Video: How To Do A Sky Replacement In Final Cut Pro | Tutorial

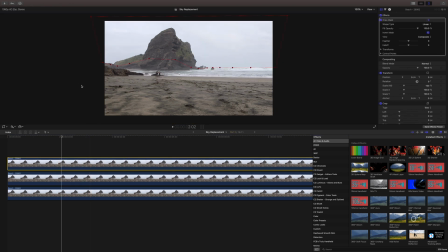So let's actually drag this up on top. There we go. Okay, that fixed it. So I actually dragged the middle layer up to the top, and that seemed to fix our seam issues.
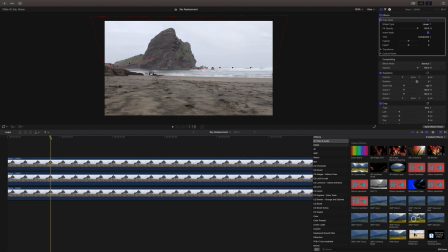So yeah, just kind of troubleshooting this with you so that you can get an idea of the process. Let's go ahead and add in our sky. So I'm going to push Command Control 1, and that will open up our browser over here.
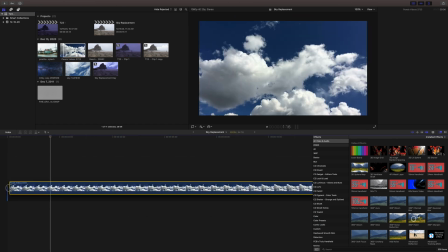And we are going to drag our time-lapse sky here down to under the top two layers.
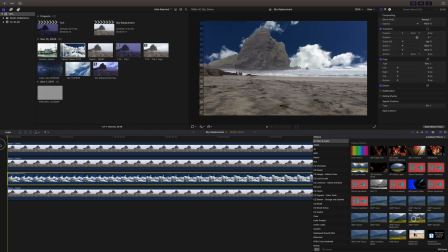And already it's actually doing a pretty good job. The problem is that our sky is exceedingly vibrant blue and doesn't match the general look of our video underneath. So we're gonna fix that.
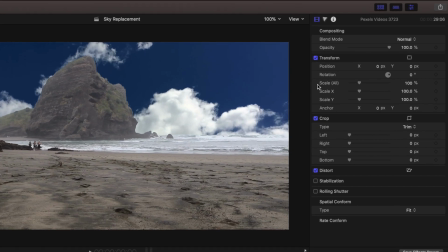And it's really honestly very simple. We're just gonna be using a blend mode. So come up here to your blend modes and we're gonna set this to screen.
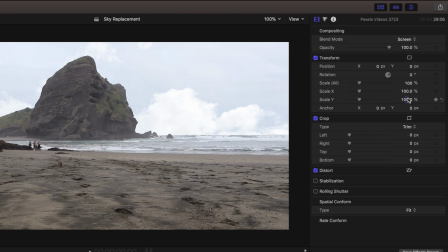And this is automatically going to make it look very, very realistic.
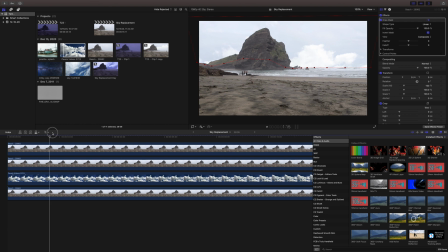Honestly, the sky looks very much in place where it should be. One more thing we could do is let's go ahead and select our cloud layer and we're gonna add a graduated mask.
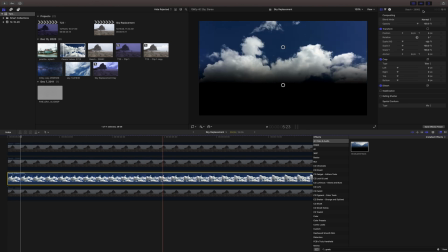Okay, so when I add this graduated mask, it's actually adding this nice gradient look to our video. And we're doing this to kind of mimic what a real horizon looks like in real life.
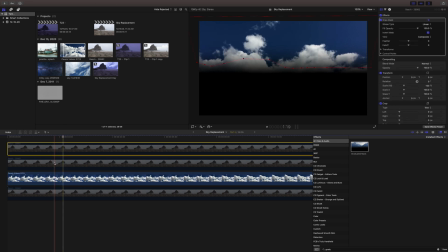So it oftentimes near the horizon, it's a lot hazier. So we're just trying to mimic that look a bit in real life.
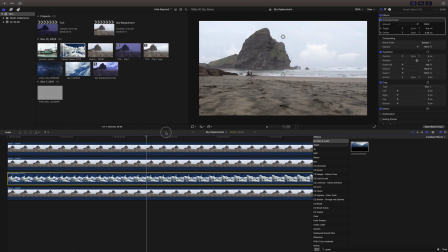So we add a very slight horizon and it just implements it into the scene a little bit more realistically. We can then push Command 6 on our cloud layer and that will bring up our color correction area up here, or you can add it from the effects panel.
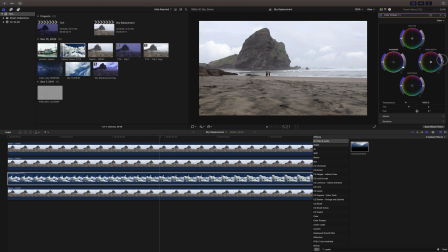And we can mess with our shadows and our highlights to just really get it to pop a little bit more against the sky. But it's already looking much better. It isn't, you know, a really vibrant sky, but it does look like it's actually there.
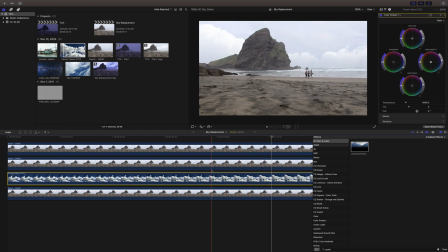And I think for this particular scene, that's a little bit more important. Now, one last thing I would like to do is the sky is actually higher quality than whatever this camera was shooting. So to fix that, we're gonna actually have to down-res our sky a little bit.
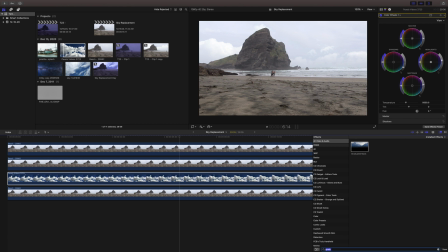So we are going to come down to our filters and we're gonna add a Gaussian blur. And this is gonna be very subtle. We're gonna do by 1 pixel. And then we're gonna add a sharpen filter.
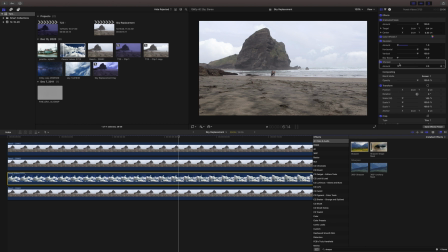And this is just to match the sky to the look of the original video. So it's not the prettiest thing in the world, but it does make it look much more realistic because it's matching whatever the camera was shooting.
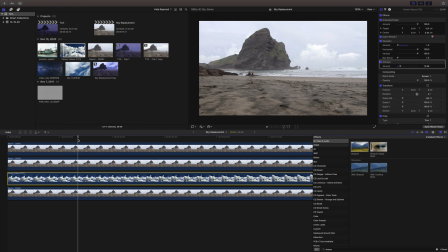And I think honestly, that's what's more important with effects is matching the camera more than trying to make it look as pretty as possible. So sometimes you just gotta really ruin your footage to make it look good. So let's go ahead and add a handheld filter to this whole thing.
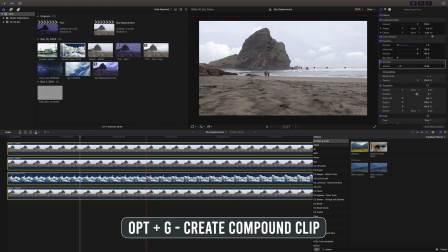So click and drag over everything and push Option G or right click and do new compound clip.
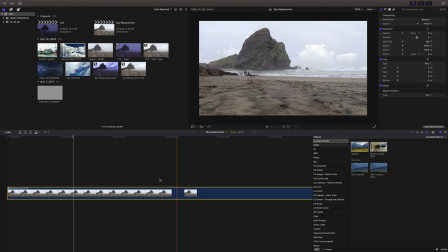Now all of that is in one easy to use layer. We can come down to our effects panel. We'll just type in handheld. And there's the base stock handheld filter that you can use from Final Cut Pro if you like that.
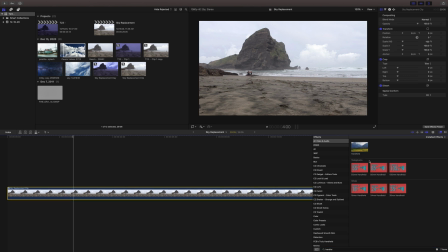Or I also have created a preset pack of real handheld motion. I'll have a link in the description to that. And we'll just drag the smoothness slider up, disable rotation, and now we'll just give it a play and see how realistic it's looking.